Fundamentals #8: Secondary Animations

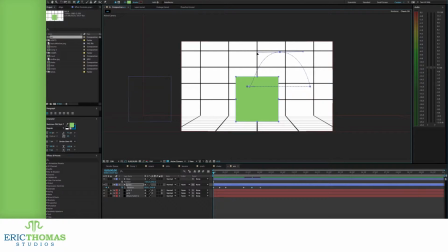Now that's much more like what I had in mind, but again, the two steps before this might also have been what you were looking to do, depending on the effect you're going for. So my cube now gets ready, runs, and bounces up off the wall to give the cube a sense of weight and speed.
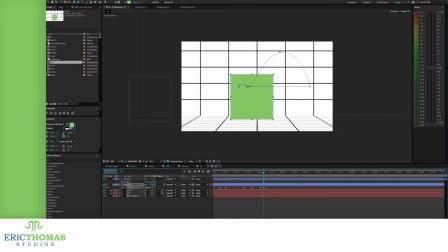I could then push the effect further by adding more bounces and rolls on the cube after it lands until it's off the frame. All of this looks like it has way more physics than if I had just had the cube slide and get stopped by the side of the frame.
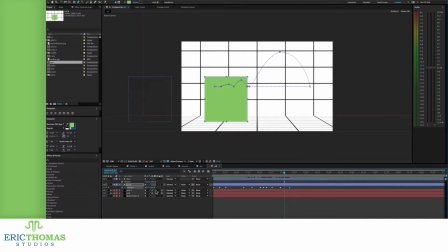And it's just one example of combining secondary animations. Say, instead of the previous example, we wanted a really heavy cube this time. One way to show that is through impacts. For instance, here's the exact same light cube from last scene.
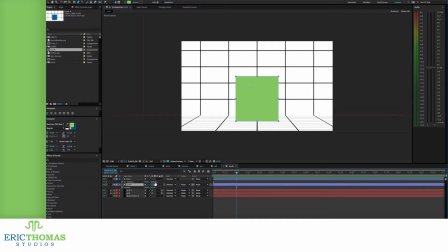For the sake of argument, let's assume there was no previous scene telling you that it's very light, so you just think that it's a regular cube. And here's a heavy cube, which we'll know is heavy because it's going to crush the first cube. But really, all this is doing right now is covering the first with the second,
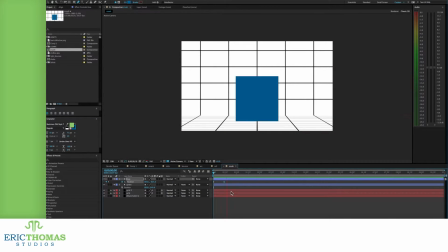or even just having it fall closer to the camera and blocking it from view. It doesn't really get a heavy feeling from this. With a few secondary animations though, we can fix that. First, let's make it seem like the first cube was in fact crushed.
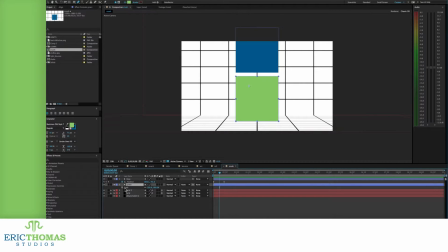To do this, I first move back in the timeline to the frame before the second cube touches the edges of the first. That's where I go to the first cube and set a keyframe on its scale, either by rolling down the menu or clicking S and then hitting the stopwatch.
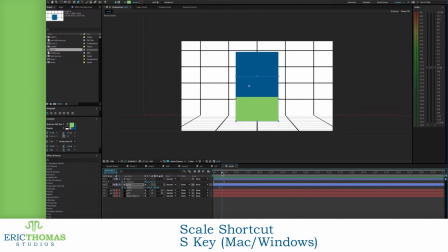Before we animate the cube though, we need to fix two things now before they get tedious later.
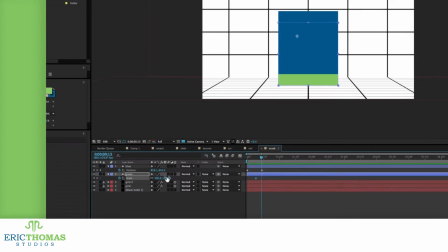The first is that we need to click on the chain link next to the scale properties numbers.
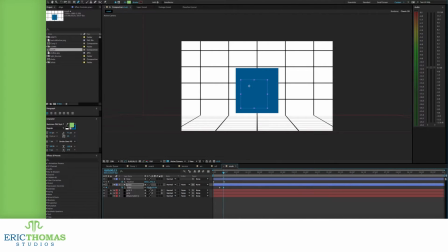With this chain link on, the X, Y, and if it's a 3D layer, Z scales will all change uniformly, which, if something's being crushed from the top, isn't typically what would happen. With the link off, we can control the X, Y, and Z scales individually, going from left to right in that order.
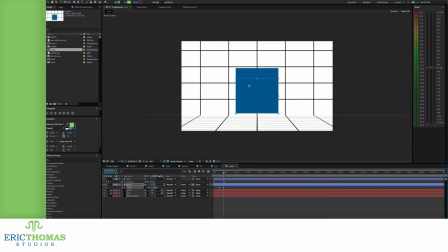To start though, we'll keep everything at 100%. The second problem we have to fix was just shown when I was scaling things. The cube scaled in both directions from its center, seeming to leave the ground as it did. As I've gone over in my 3D rotator how-to video, we fixed this by changing the layer's anchor point.
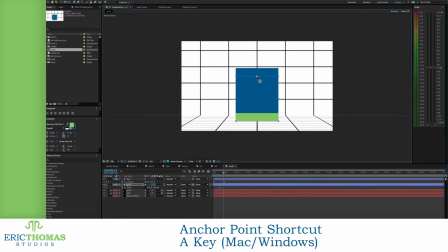We can manually adjust this in the layers controls, but a much more efficient way is to use the pan behind tool, which we activate with the 4 arrow button at the top of AE,
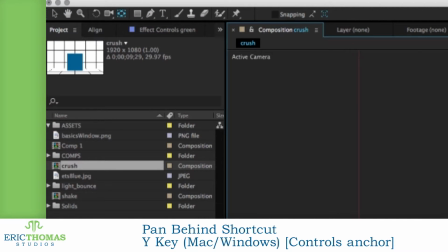or by pressing Y. With the pan behind tool active, we drag the anchor point down to the bottom of the cube.
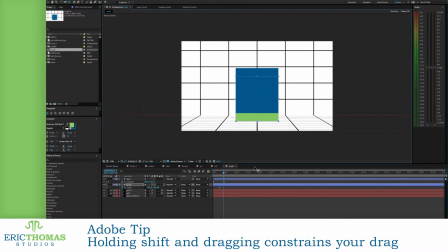We can also hold shift while dragging down to move it in a perfectly straight line to the bottom. With this anchor point at the bottom like this, changing the Y scale will now scale it down from the top, pulling it higher or lower while the bottom will stay the same. With these two things done and the original scale how I want it,
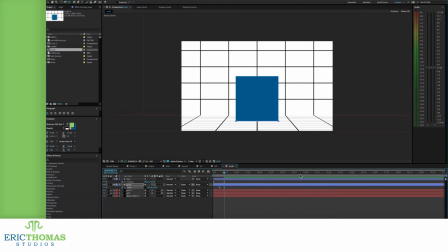I then move to where the second cube ends up and animate the first cube's Y scale down to 0. But right now, if we move to the midpoint of the animation, it looks like we haven't actually changed anything from the original one where we didn't do any scale changes.
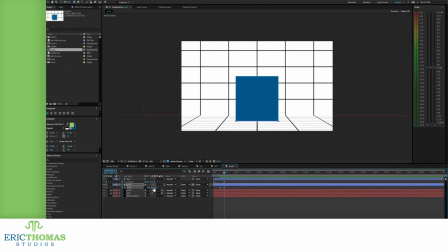But let's say we go back to the last keyframe and change something else. So I can see what I'm doing, I put the Y scale back up a bit, temporarily. I then animate the X scale up slightly as well, stretching things out. The reason I do that is that now, instead of just covering the first cube down, it seems like the cube is bowing under a weight.
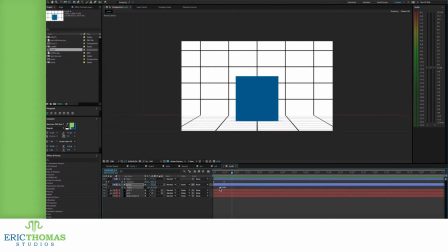Then I put the Y scale to 0. This will now make it seem more like the second cube is crushing the first. But it still, at least for me, isn't quite there yet. Again, you might be doing something very different where this would be enough, but what I'm going for is really exaggerated weight.
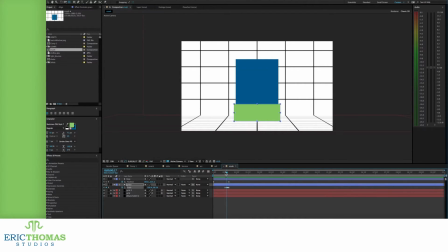I can add a couple more animations to the cube to give it that sense of weight. First of these is shaking effects, as though something really heavy has impacted the ground. Giving something this kind of effect is actually really relatively easy in terms of what you need to animate.
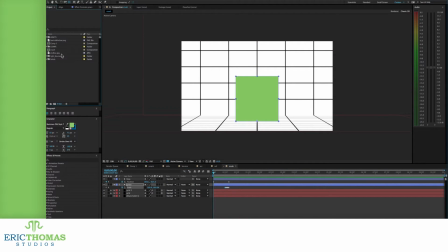Shaking, in animation terms, is just rapidly changing the positions.
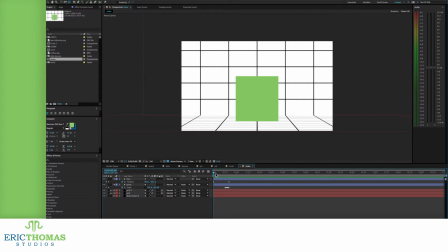For an animation where you're giving something an impact, you'll generally want to go to right when the previous animation ends and the object or characters right where you want them. From that spot, go forward a few frames and move the object's position to where you want it.
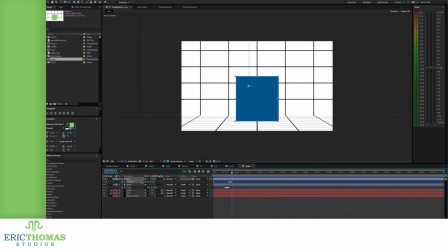My animation will just be moving in the X position, but you can also use the Y and Z for various bouncing effects to go with the shaking. Depending on how violent you want the impact to be, you can keep moving forward a few frames at a time and move it left or right.
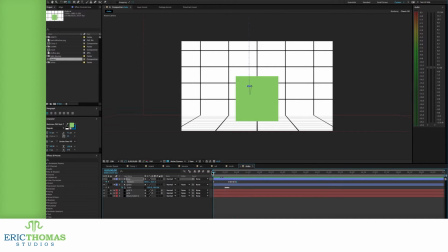It should be noted that at first you might push the positions too far and make it look like it's landing and sliding instead. I try to keep it as close as possible to where the object first hits. In fact, I'll tend to find a position to the left and right of the starting point and copy those frames by selecting them and hitting Command or Control
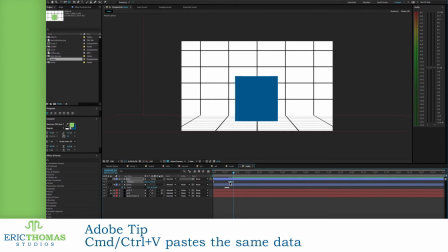C. I then move forward a few frames and paste the keyframes with Command or Control V. I do this a few times before finally copying the keyframe where the impact first happened and pasting it at the end of the shake so it goes back into that position. It now looks like the objects hit the ground hard, but once again, we can do more with it if we want, like I did.
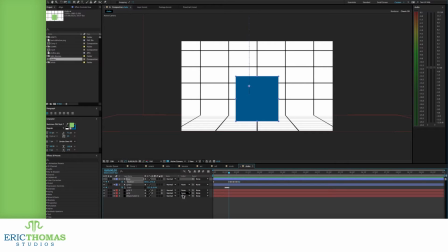Going back to what I've covered in my rotator animation how-to, we can go back in the timeline to right before the shaking starts and parent background objects to our cube.
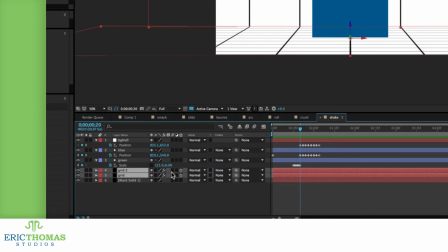This will make it seem like the background shakes with the hit, which adds even more weight and depth to the effect as a whole.
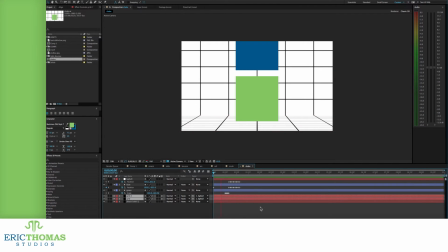And we can go even further. One last thing we can do is give the whole effect some motion blur. To do this, activate the same switches that let you see the 3D layer boxes on your layers.
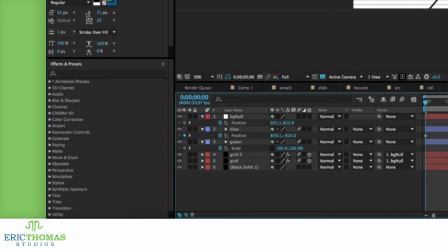To the left of the 3D cube symbol is an icon of 3 spheres, which will let you give layers motion blur when they have fast animations.
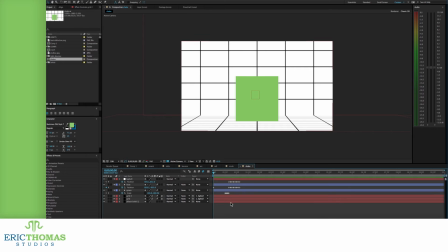One issue though is that if you just turn that on and run the animation, there still won't be any motion blur. For this effect to work, you need to go to the top of your timeline right before your layers turns
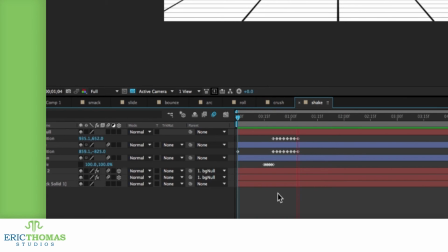into the timeline proper and activate the switch that will enable motion blur for the composition as a whole.
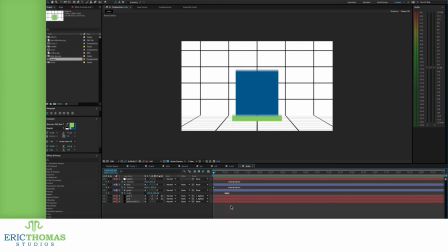Now we put all that together and it looks like our cube is really crushing the first.
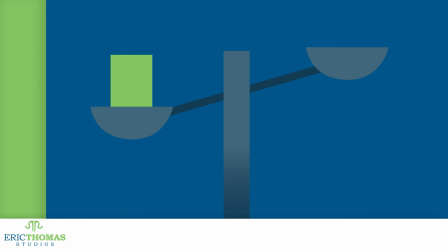Even better, all of these things I've just gone over can easily be used for different effects with some minor tweaks.
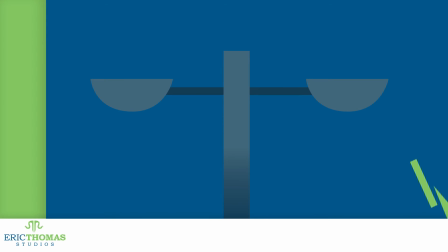The same things that can be used to make it seem like a cube is bouncing or crushing something
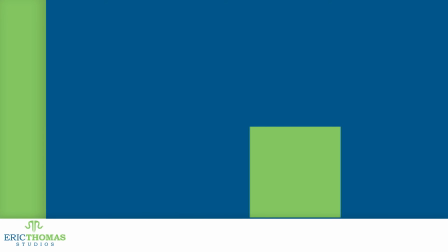else can also be used to make something launch into a scene and skid to a stop.
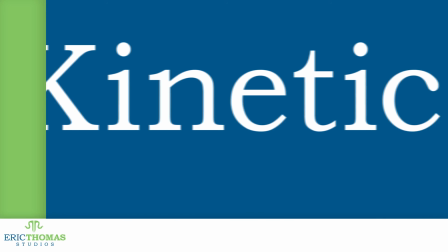Keep in mind that all these techniques, while shown with simple blocks of color,
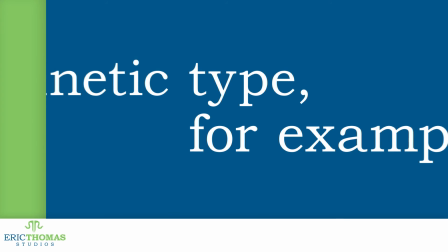can and often are applied to kinetic type, images, and animations over footage.
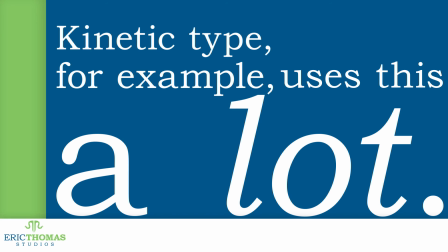And I also did all of this with just the basic layer properties.
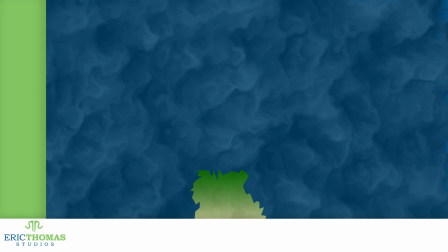You can get really complex reactions when you add some particle effects like sparks or shattering.
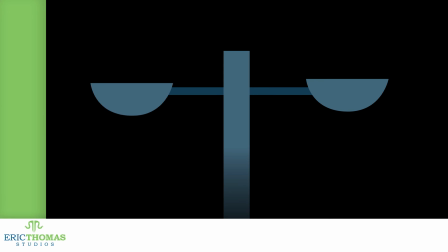You also probably noticed by now that these animations are all about layering one effect on top of the other for better,
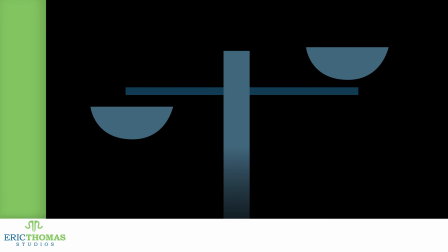more realistic depth to the whole thing. And this is just a couple of the many different kinds of secondary animations. Which is why, as usual, I recommend experimenting,
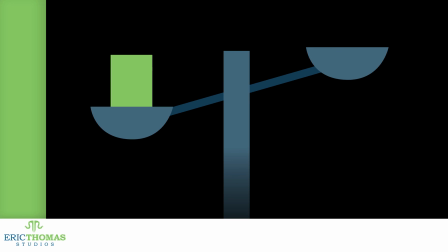trying to figure out how to combine the techniques I've gone over for any reactions you need, and if you can come up with the reaction you need, figuring out how to make it. As always, I hope you've all learned something and enjoyed yourself doing it. If you have any questions, thoughts, or other feedback, you can let me know with a comment down below.
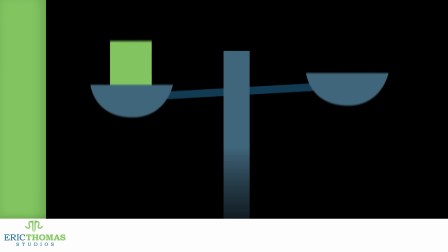You can also like this video and share it around, which helps with Google's rankings, and I'm planning to be back here every Friday, so be sure to subscribe for more awesome content. Have a great day, everyone.